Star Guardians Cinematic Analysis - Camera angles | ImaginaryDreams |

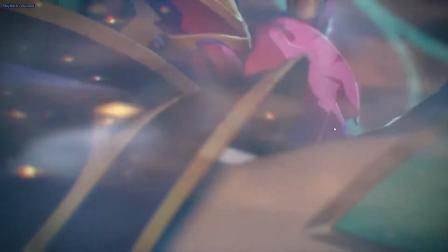But then the next shot we have Rakan being in the front and Xayah pushing him away.
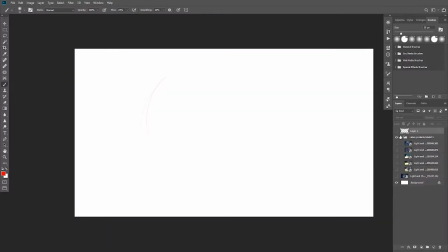Not a mistake, but it was just my own eyes deceiving me. So let's go through one by one each scene.
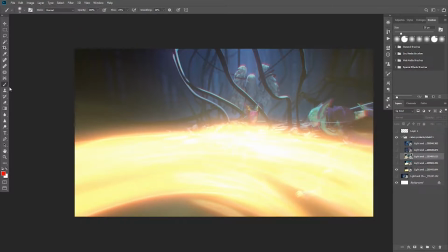So the first frame we have here is going towards Xayah again, and then here we have Rakan running towards her,
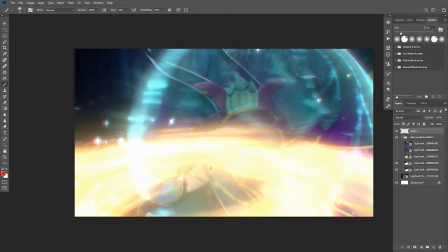and then the next frame we have Rakan again standing in the way, opening his shield for her.
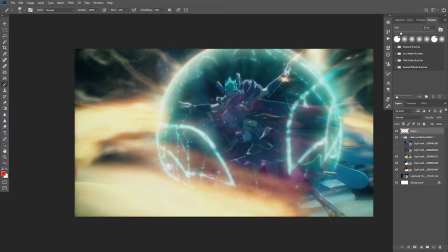But the next shot is a 180-degree turn to face Xayah once again. I think they did this because
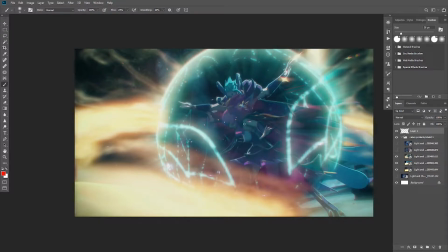they're still sort of focusing on Xayah as a character, since the previous few seconds of the animation,
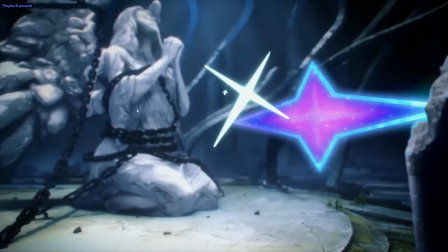they were sort of introducing her from there, showing this very cool power.
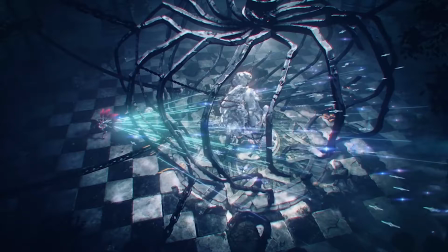And that's sort of another reason why I think they took Zoe and had her walk out of frame to be able to just feature this amazing skill of Xayah without needing to have Zoe being in the shot,
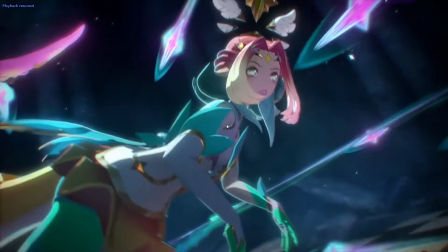and only have her appear again later on after that first shot is done.
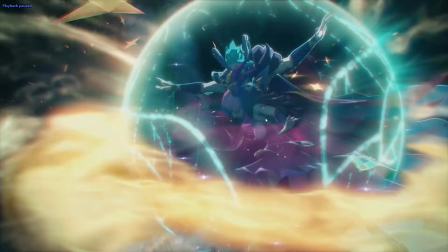And since they're still in the introduction phase of Xayah and don't want to show Rakan off just yet, I think that's sort of the reason why they did this 180 camera turn to show Xayah in front of Rakan being protected.
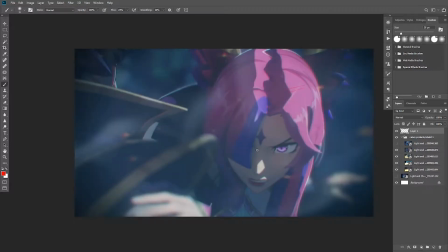And so the next frame after that, they do another 180 degree where Rakan is then behind.
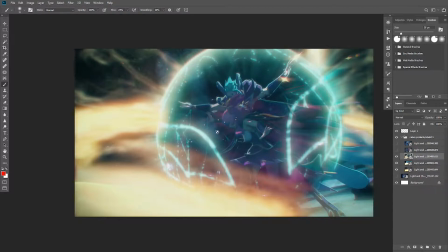Now, looking through again, I wouldn't be able to really tell beyond these pillars actually,
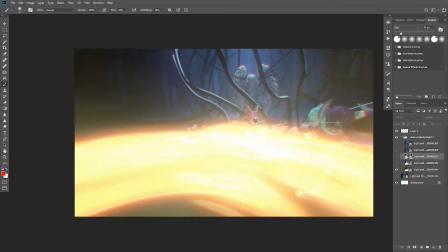because technically if we go back here, Xayah is here, and then behind her is the statue and the cage.
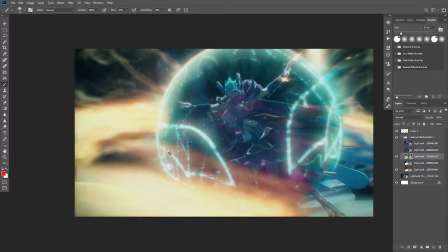But then when we go and do that 180 degree, we get the pillars instead, and that's how we would know that they did a 180, besides the seeing Rakan run in to protect her in the last minute,
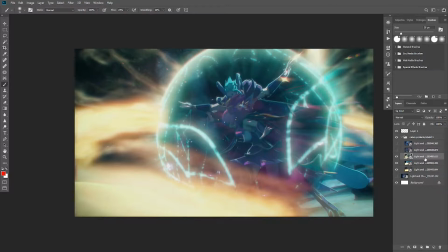few frames. It's a little bit too fast for me personally, but there are more sort of things to be able to see where the camera is, and not so confusing for the viewers.
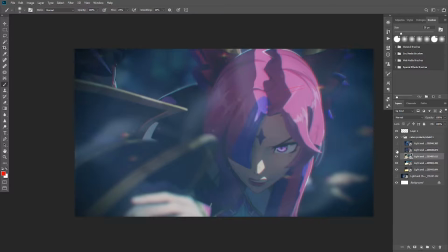And so they did another 180, and this gets a little bit more clear since we know the relationship between these two.
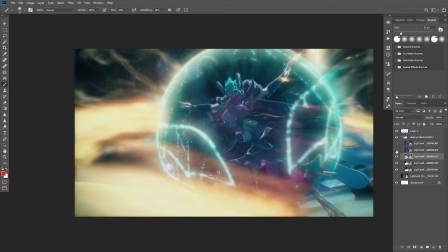So if she's in front, then he's behind, and the next shot is him in front, she's behind.
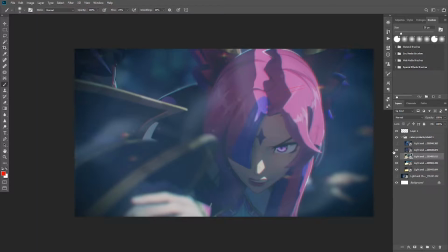So they did another 180 to show her upset with Nico, and then the next shot she pushes him away,
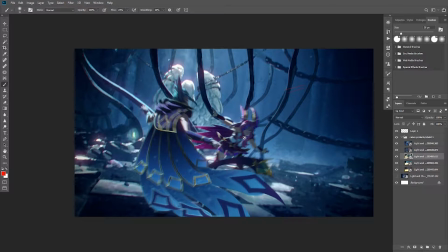so it's a wider shot again, and we see the background change as well, so we can clearly know where the camera is in relationship.
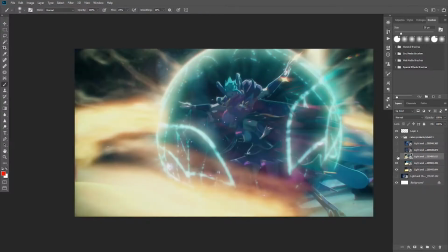And so Nico is right behind them. I'll let it go back to this shot. The special effects is a little bit too big to be able to see where Nico is, but that's not really an issue at all.
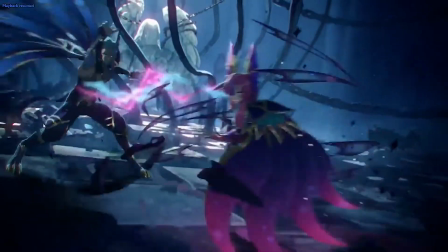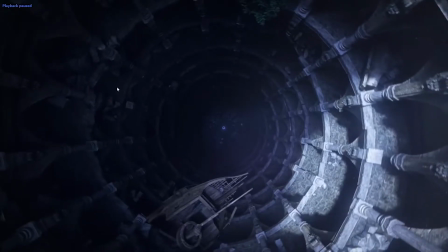This is sort of the next thing that also got me really curious, because now they're having this top-down perspective, and this ship coming out is a very distinctive feature that is unique to everything else going on within the image.
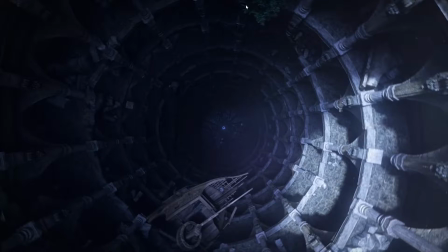Even this tree sticking out isn't as prominent, even though it's not as poking out as far as the ship still takes most precedent within this frame.
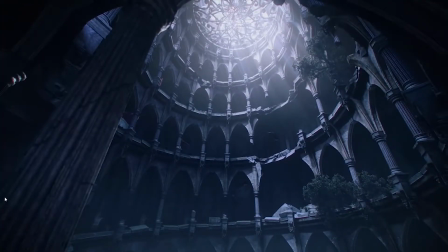And then we see Nico running on the side just now. But then now that we come to this shot, the ship seems to just be gone.